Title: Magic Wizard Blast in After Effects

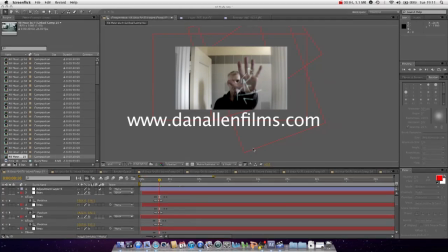Hello, welcome to another tutorial by Den Allen, Den Allen Batsy Castle. Welcome YouTube and Mr. Fox.
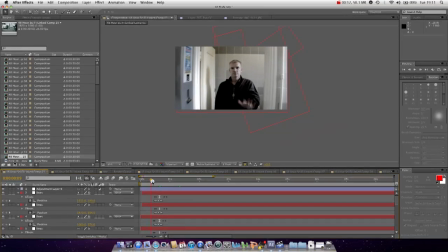Today we're just going to be taking a look at the visual effect from my most recent short film, in which this wizard, he's not very wizard looking as such, but he casts a spell
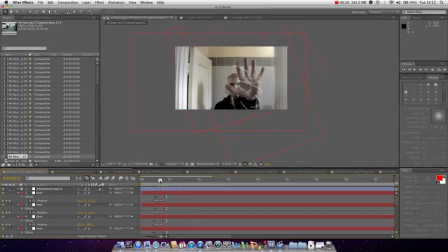that starts off as this kind of these magical lines that work together to build this energy ball, and then the ball blasts out.
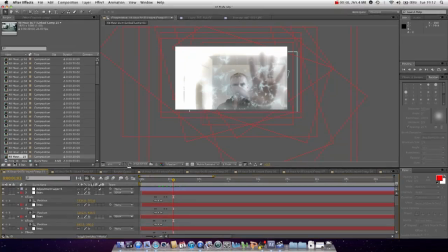We get this cool looking effect, and I was just going to briefly cover how I created some of these effects.
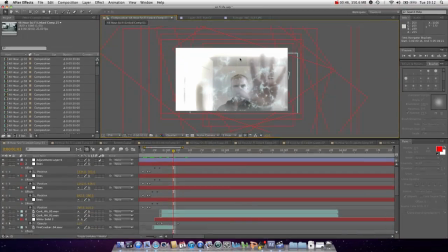We just zoom in the area. We're just going to use the command plus key just so we can see it a little bigger.
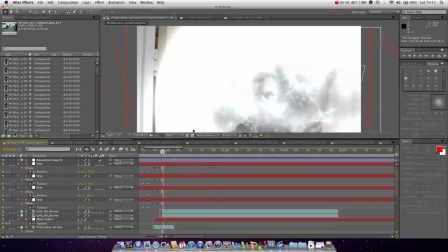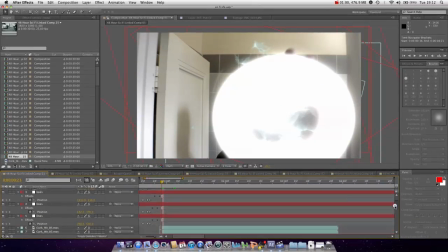Now, there are actually quite a few layers involved, as you can see in our timeline.
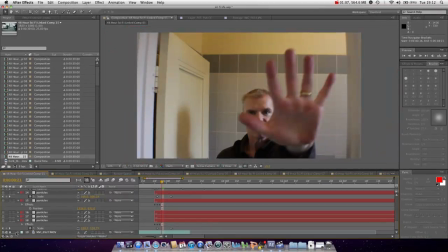But the bottom line is, we started off with our piece of footage, which is a 1080p of the T2i. And then we added in some particles. Now, this is really easy to create.
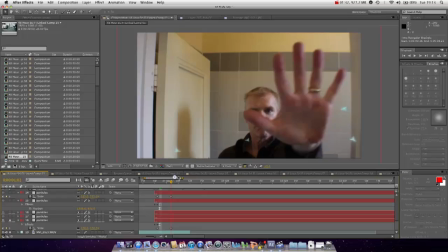For a lot of these layers, I'd recommend going over, checking out some of the video copilot tutorials, mainly because they're helpful with some basic techniques.
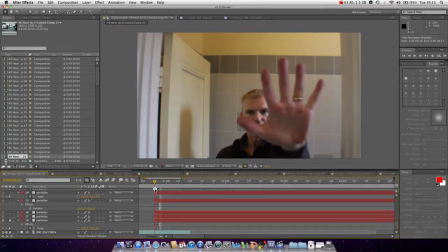Like, this whole effect isn't from Video Copilot, obviously, but some of the techniques involved in just creating this really simple particle system, which, as you can see, is very simple.
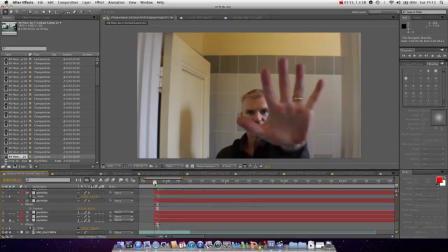And basically, where I want the blast to start, which is about here, about 20 frames in, that's where the birth rate starts. And then I cut off the birth rate about 3 frames after it starts. And then added in a few more particle layers.
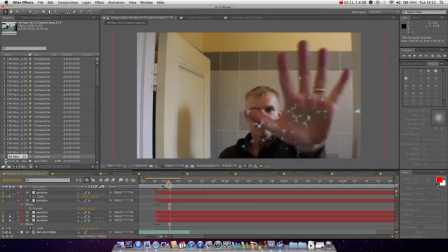You can see these ones are smaller, there's more of them, so just increase the birth rate, but again, don't make the birth rate last. And then there's the main particle system, which is bigger and has a more intense velocity. In fact, if we just take a look at this layer, you can see that the velocity is much higher.
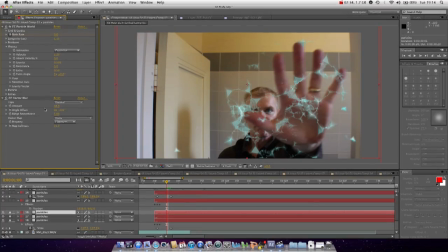So 2.2 and with an explosive setting. And the other effects, which you can start to see if you're familiar with After Effects, is quite basic. It's just an effect called Vector Blur, which just adds this nice kind of stringy effect that kind of blurs different areas into one another.
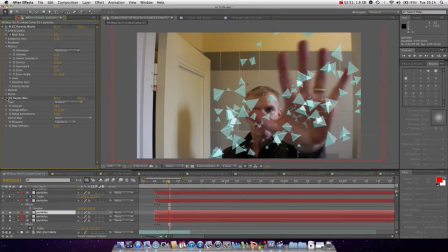Really cool. If we turn it off, you can see that we've just got these squares, and it turns it into this more organic looking effect. In fact, how I've used it isn't too organic, because I wanted to create these kind of lightning style waves.
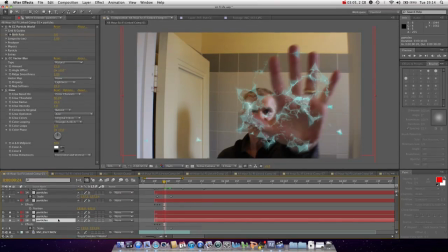And they've all got a slight amount of vector blur each layer, and the smallest particles actually have a glow on them as well. Then there was just that layer again, so the big particle layer. What we did, we just duplicated it and put it over the top and changed the angle a bit, and did that a few times.
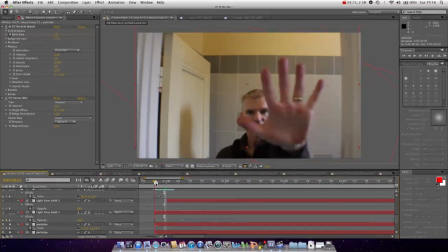This time we scaled it up a bit until we just had this cool looking energy blast that kind of disperses.
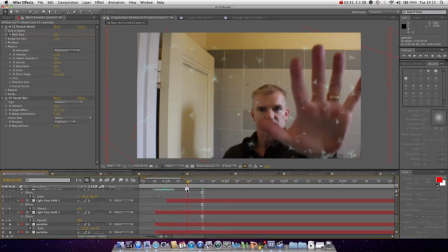The shot doesn't even go on for too long. It's only about second and a little bit.
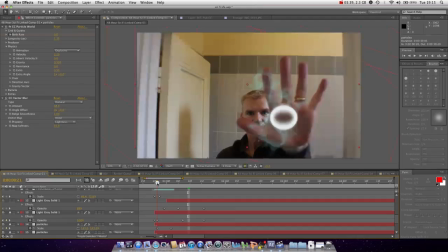Then there's this kind of ripple. It's a circle, basically. We just create a new solid with some circle masks and just scale it up
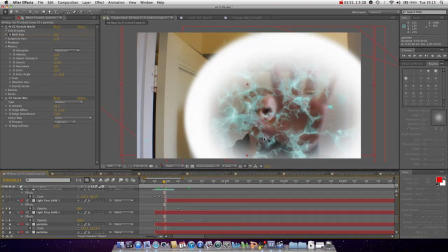over time, and just make sure the feathering on the inside is much smoother. And then there's also an inner circle.
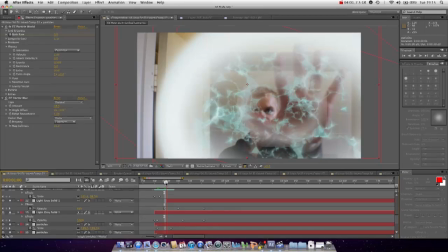If we turn it on, you can see that afterwards there's then a smaller circle here. You can start to see it around here.
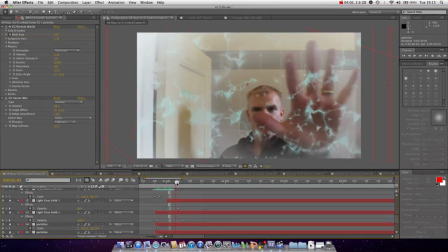And then that expands after the first one, just so you get this kind of like double effect.